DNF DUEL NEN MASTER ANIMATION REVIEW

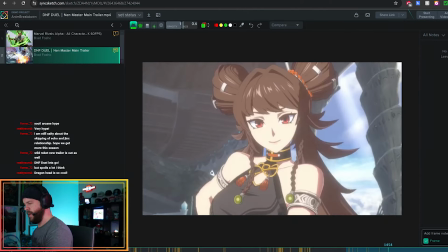(19:39)
edged and then she's got her nice little moment it's over and then cute little character pose right there and on top of that guys we're
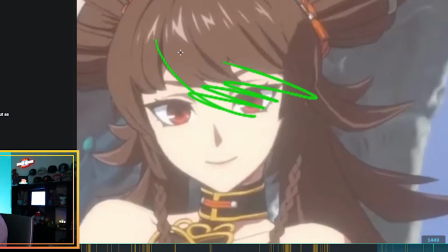(19:47)
getting more view of her face so before the hair was really in her eyes giving her that bit of mystery then when the character reveals the full face
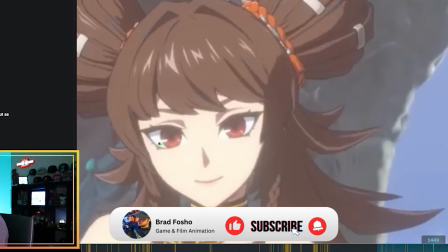(19:55)
it's like that's who she's about this is what this character is so really really cool i love the design really really pops out really feels good
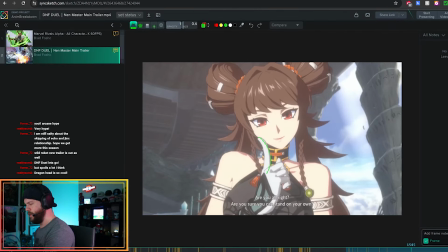(20:02)
oh dear you know and then she's got the he he tweak pose like that you know like the little smiley pose.
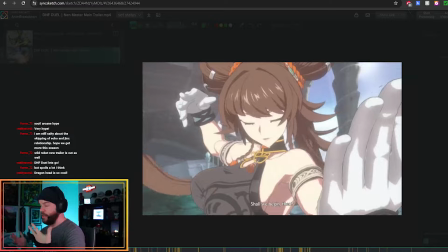(20:11)
As far as everything goes I really love this character. She has a lot of attention and detail onto her finger poses.
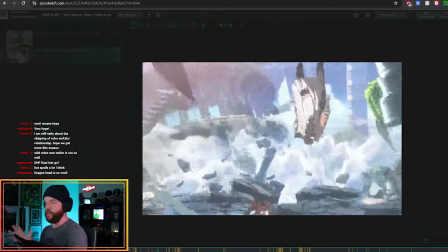(20:19)
Her hand poses have everything to do with what makes this character look good and feel great.
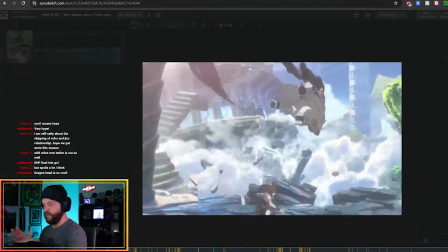(20:24)
Not to mention that her hair, her secondary animation has a nice good flow with some of her attacks that make it feel really fluid and really fun to watch.
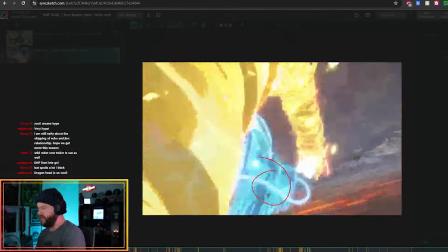(20:33)
The only things that I can really break down and critique about this trailer is that has a lot to do with the super there's a lot of missed camera direction
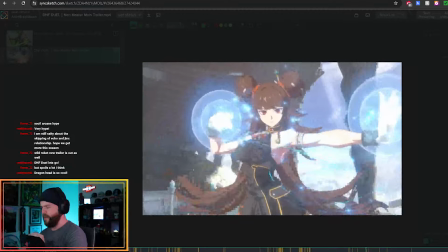(20:40)
when it comes to the dragons how she's projecting it uh from where they're going to where they end up and like just not unnecessary dragon movements that need to be placed there because i'm really just looking at her movements and where she's
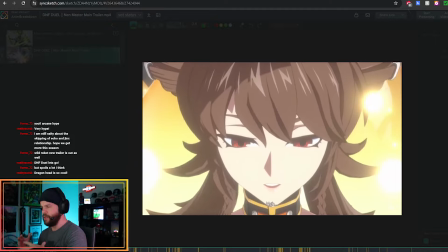(20:56)
like trying to go so i'm thinking if you're going to make the dragons do something at least put more focus on them and try not to overdo it with how much dragon action that's
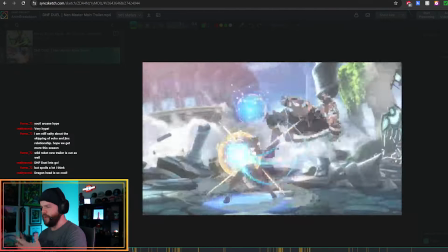(21:05)
happening uh in order to get like a really good uh telegraph when it comes to her moves all of her poses feel really really strong this is like hand posing 101 if i were to show this to anybody i really adore how they took a lot of time to really craft these poses
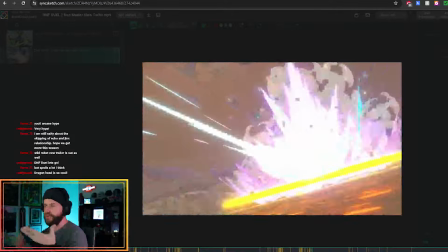(21:21)
and the only other things too is that there's a few spots where the hair is pretty stiff and i think the hair really compliments her especially the
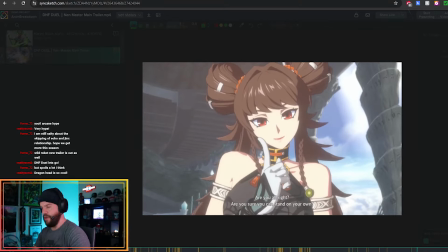(21:28)
movement that she's doing how she flails how there's a line of action there's a reveal and there's they're really taking time to press those hair poses
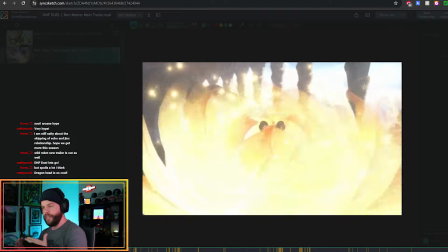(21:37)
into her attacks too so i would say like don't just stop at one attack like hit them all up really go to town with like how much
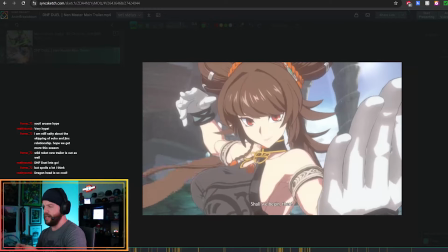(21:44)
secondary motion you can get with like a bunch of these uh attacks that she's got in her move set overall zen master damn you know all i got to say is damn you know in a good animation clean healthy family friendly type of way
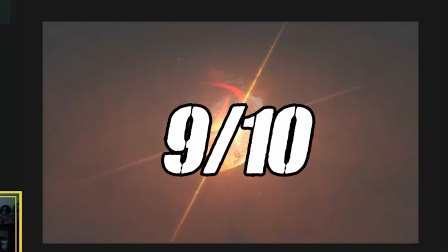(21:57)
at a nine i really enjoyed it I enjoy seeing them going out with a bang.
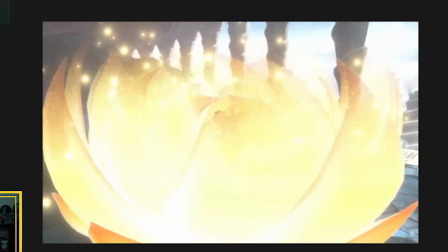(22:02)
The end of the season. Really cool looking character. She looks fun. Can't wait to play her.
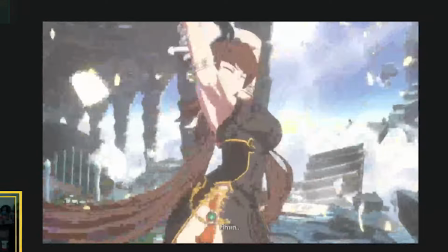(22:07)
But I love how they really put a lot of attention into the hair, the cosmetics. Most of all, the fucking fingers, guys. The second most expressive thing that the human body can do. And if you put a lot of love and attention to that, you got fucking butter. You know, D&F Duel, don't change. Even though you're getting a lot of hate in the community. I still love this game. Zen Master, I mean, Zen, f***, Zen Master looks great.